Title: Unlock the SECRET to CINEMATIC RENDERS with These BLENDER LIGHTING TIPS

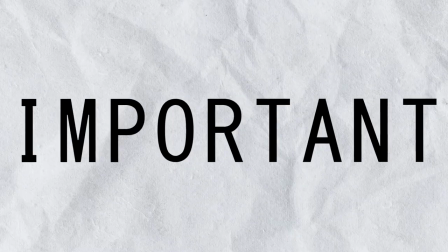0s
Lighting in Blender is so important. I mean, you can't make a scene without it.
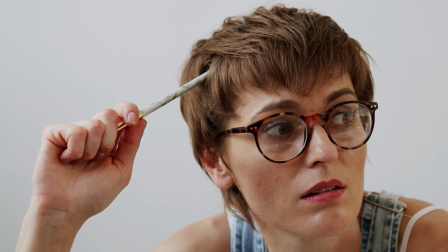5s
Yet, most people don't understand the core principles and mindset surrounding lighting.
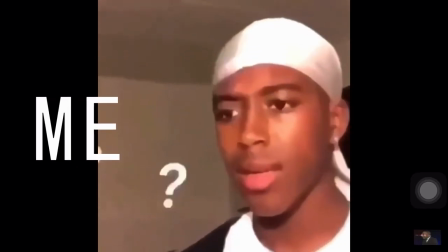10s
I mean, I know I didn't. My scenes looked flat and boring.
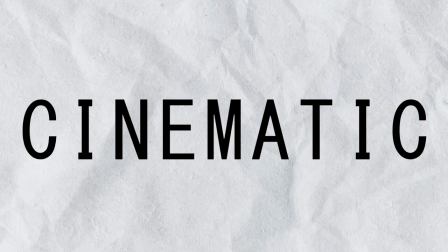14s
So in this video, I'm going to teach you guys some principles around creating cinematic lighting in Blender so you can make anything look cool.
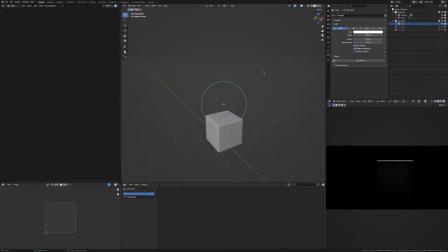22s
Even if you guys know how these lights work, make sure you stick around because there are some tips you might not know about. So point lights are great for adding a rim light or an edge to your subject so that it separates it from the background.
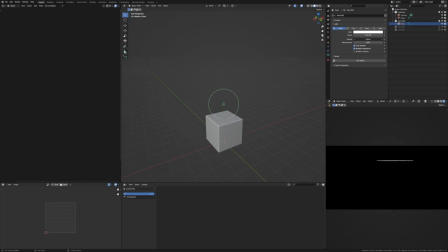35s
And if you control the radius, which is just the size of the point light, you can change like the fall off that it has from the rim light. And then if you change the power, you can change the intensity of that. So yeah, very simple, just great for adding that little bit of edge light that just highlights your subject.
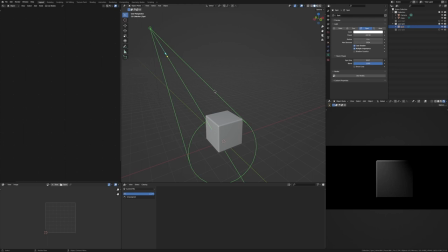52s
Then you have your spotlight, which is great for adding a direct beam of light on your subject. And I normally use it as kind of my fill light, or the light that adds the most light into my scene. So, settings you can change.
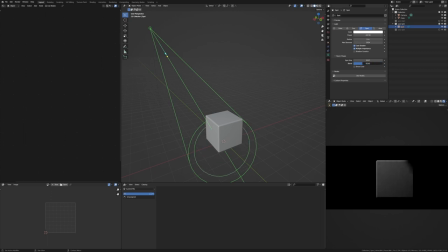66s
The blend here, I just keep that at 1, and you can see the feathering it does on the light fall off over on the side here. So make sure you keep that pretty high. The spot size here is where the light is focused. So if I put that really intense, you can see I can just get the effect where it also does some edge lighting.
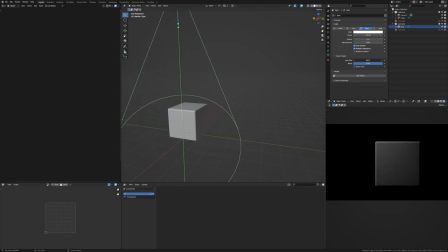84s
Or if I make it bigger, I can get it to light everything. So that's definitely a cool setting to play with. Power is the same. Radius is kind of how harsh it is. So if you have it really small, the shadows and everything will be harsher. But as you get it bigger, it'll have more fall off and look flatter even.
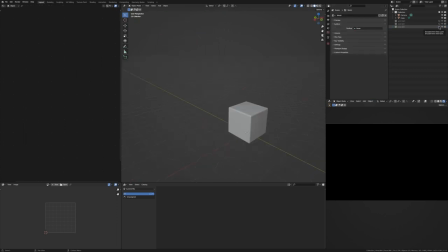102s
So make sure you keep an eye on that setting. And our last light here is the area light. Now this one is another great one for adding in some fill light.
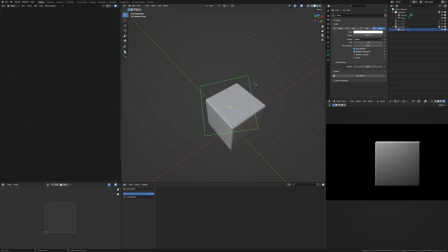110s
It doesn't have the same focusing settings that spotlight has, and that's kind of the main difference between the two. But otherwise, it's kind of just a big box of light and it radiates it out. You can change the size of the area light, which is like changing the radius of the spotlight,
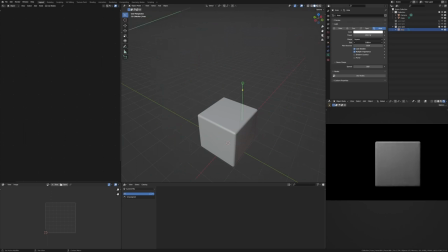128s
where it makes it harsher or if it makes the fall off more soft. So you can play with that. Power is the same. The beam shape and spread here is an interesting setting to play with. You can really crank that down and it becomes like a really focused beam of light.
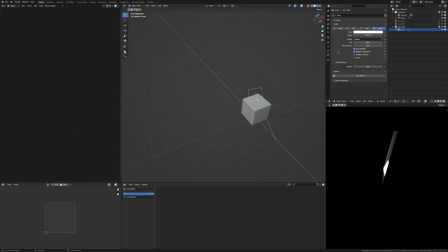143s
So that's definitely a cool effect you can play with. Another setting you might be wondering what it does is multiple importance. So if you turn this off and on, you can see here the reflection of the light in this cube is off when multiple importance is off, and it's there when multiple importance is on.
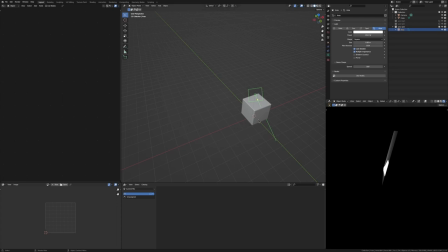162s
So basically, if you have a reflective object and you don't want the light to be seen, like a hot spot, then you just turn multiple importance off and you won't see that reflection at all. Another handy thing you can do when lighting a subject is add an object constraint to the light
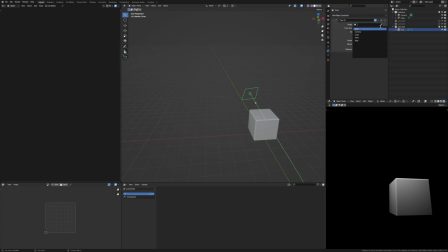177s
and choose track 2 and then pick your cube from this list, or use the eyedropper. And so now when I move the light with G, the light will always follow the cube, so I can just move it around and see which position I like.
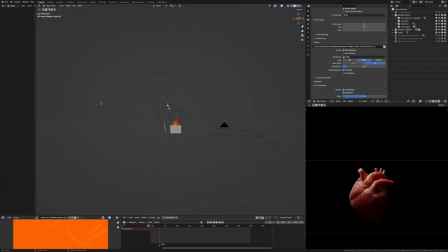191s
Now, let's break down the techniques I just showed you in this scene that's from my short film that I'm currently working on. So let's start off with the big spotlight here. It's doing the main illuminating in my scene, the heavy lifting.
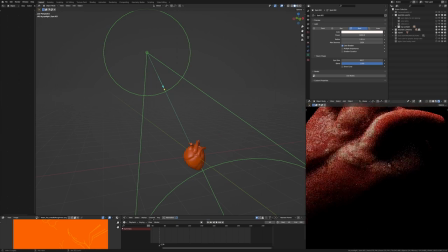203s
However, you can see it's got too harsh of a shadow here. The fall off from light to dark is too harsh, but we'll fix that later.
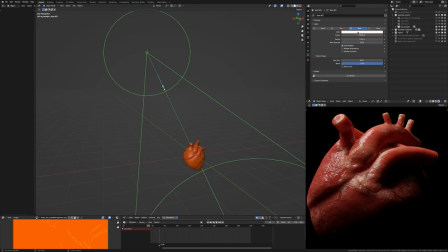211s
First, let's look at the spotlight settings. So it's 3000 watts here, so quite a bit. The radius is high because if we bring it down, you see you get these shadows here, but I want you to be able to see that, so that's why it's a bit higher. Multiple importance is off, just so we don't get that hot spot here that's a bit too distracting.
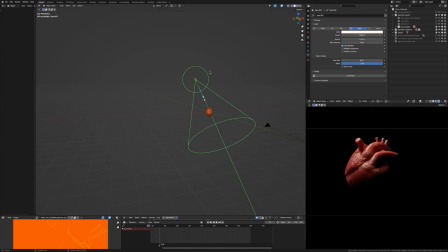229s
My spot size is quite wide because I just wanted to make sure that all of this was illuminated, but if I bring that down here, you can see what it does, where it's just a little bit of light.